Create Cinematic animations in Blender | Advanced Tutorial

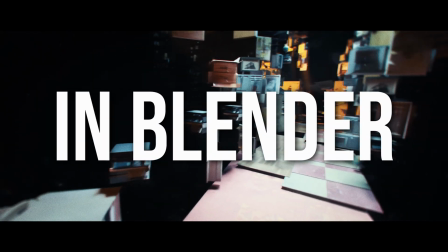[0:00]
Okay, in this video I'm going to show you how I made this scene in Blender. This is one shot from a new short film that I'm working on currently.
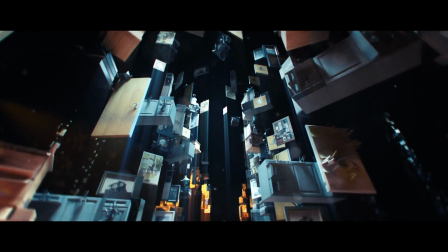[0:06]
So the main idea of this shot was to create an abstraction of memories for the near-death experience of the main character.
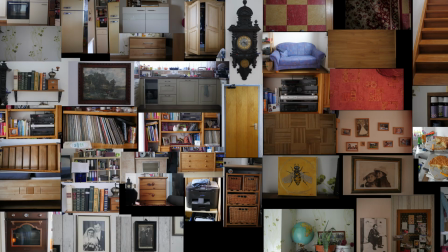[0:12]
So I went through our house and took a bunch of pictures and assembled them into one large texture image in GIMP.
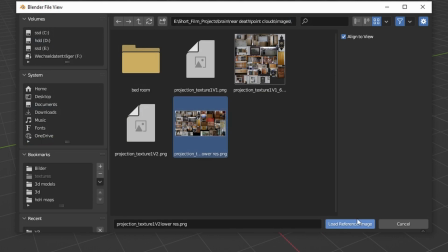[0:18]
Then I imported this texture as a reference image into Blender and roughly modeled the objects from the images.
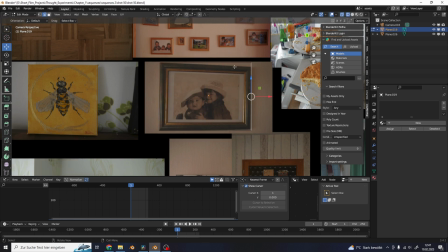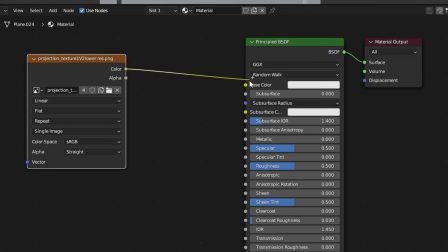[0:32]
Then I created a new material and used the texture made out of all of these images as a color, and then UV unwrapped the models with Project from View.
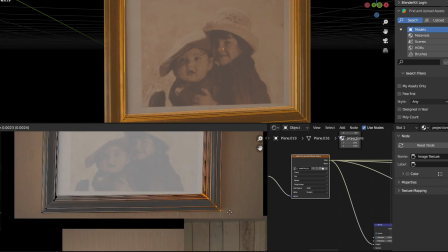[0:40]
Then I just aligned the mesh with the images in a UV editor and basically repeated this process for a bunch of objects from our house.
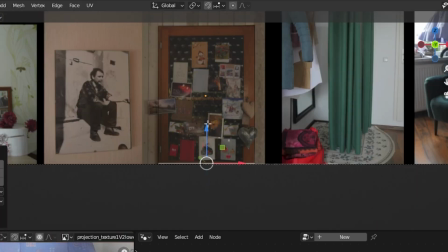[0:48]
You can stay pretty low poly with this because the images contain all of the real details.
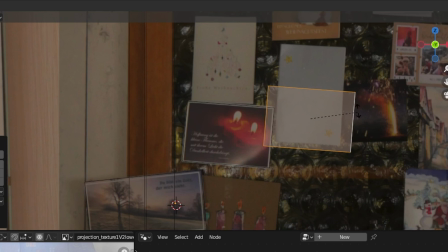[0:54]
And I don't need the models to look super realistic because I'm just trying to create some kind of abstractions of these places.
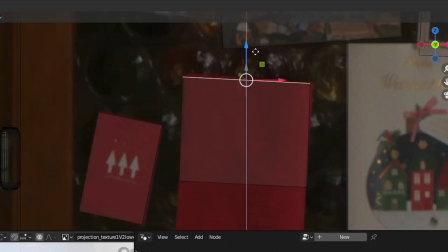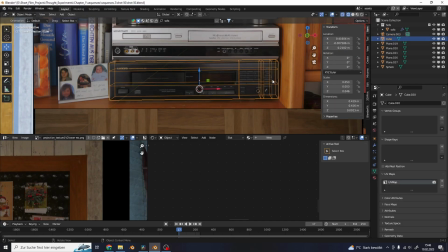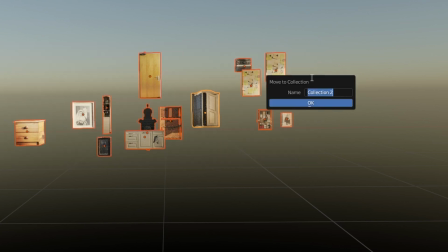[1:17]
After you created a bunch of models, put them all into one collection. Add in a new cube, scale it up a bit.
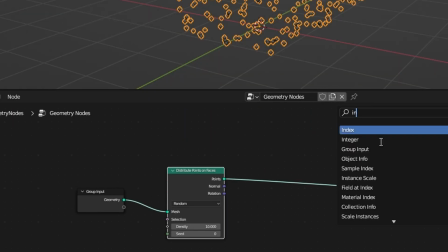[1:24]
Add a new geometry node setup. Add in a distribute points on faces node and a instances on points node after that.
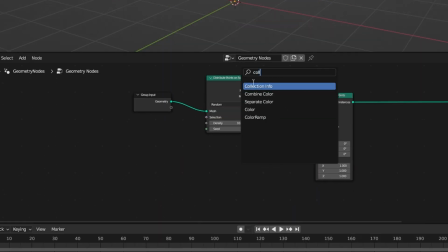[1:31]
Use a collection info node and use the collection we created with the object. Use this as the instance.
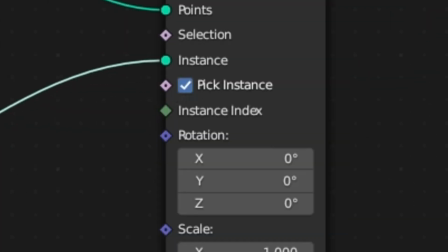[1:37]
Check separate and reset children. And I'm also gonna check pick instances. Now you can control how many objects there are with the density.
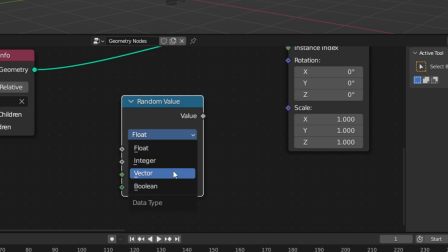[1:44]
Use a random value node to randomize the rotation of the objects.
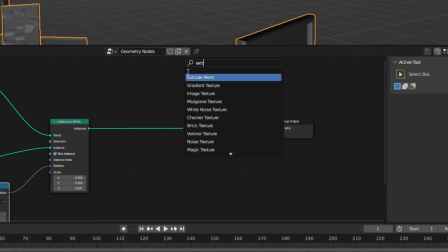[1:50]
To create this animated displacement, use a extrude mesh and decrease the offset scale.
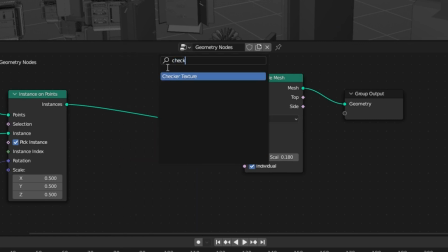[1:56]
Then use a checker texture to drive which parts of the mesh will be displaced and which not.
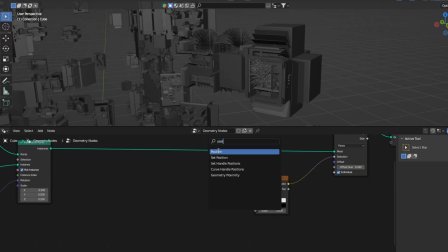[2:01]
Put it into the selection input. Add a position node to the vector and add a vector math.
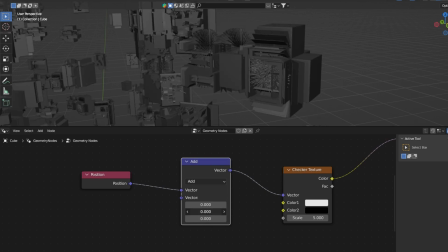[2:06]
With the vector math, you can keyframe the position of the checker texture, which will create this random displacement effect.
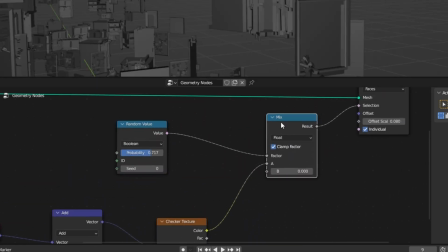[2:11]
Add in a mix node and use a random value set to boolean as the mix factor. Use the probability slider to control how many faces will be extruded and displaced.
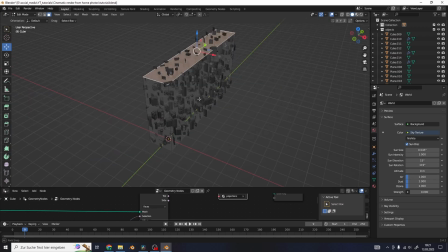[2:20]
Use a set material after everything to apply the correct material. You can use the mesh of the cube to control where the objects are supposed to hover in the space.
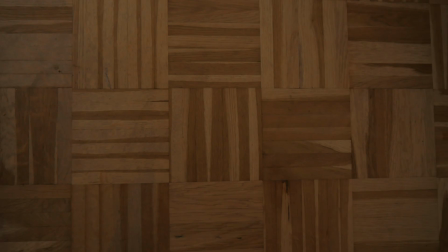[2:33]
For the floor, I used a bunch of pictures of floor textures and wrapped them onto simple planes.
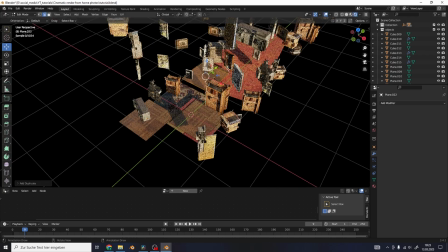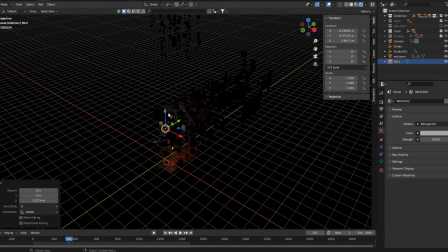[2:44]
For the final lighting, I used a point light with a IIS texture.
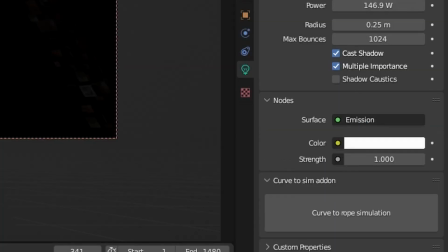[2:49]
To add a IIS texture to a point light, check use nodes, go to the shader settings and add a IIS node.
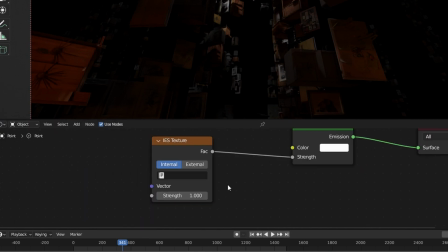[2:56]
Plug this one into the strength and now you can choose a external IIS texture.
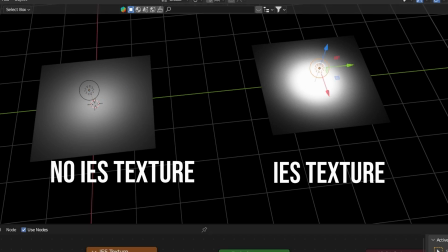[3:00]
A IIS texture basically simulates the falloff of a real light source. You can find these textures if you just search for them on Google.
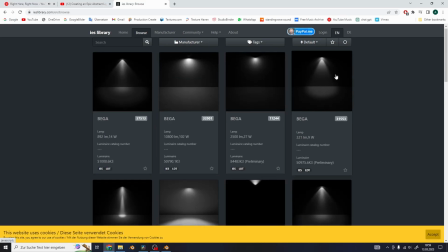[3:08]
IIS library, for example, is a great source of free textures.
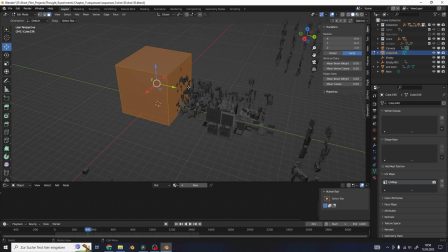[3:11]
And finally, I added a cube around everything with a volume scatter in the materials to get a little bit of haze.
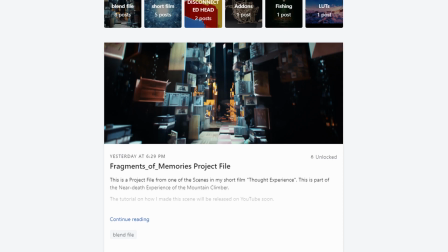[3:18]
The blend file of the scene is also available on my Patreon page, along with the short film concept and other project files.
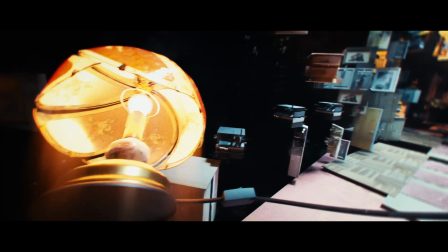[3:25]
And if you want to know how I did the compositing in DaVinci Resolve for this shot, you can watch this video here.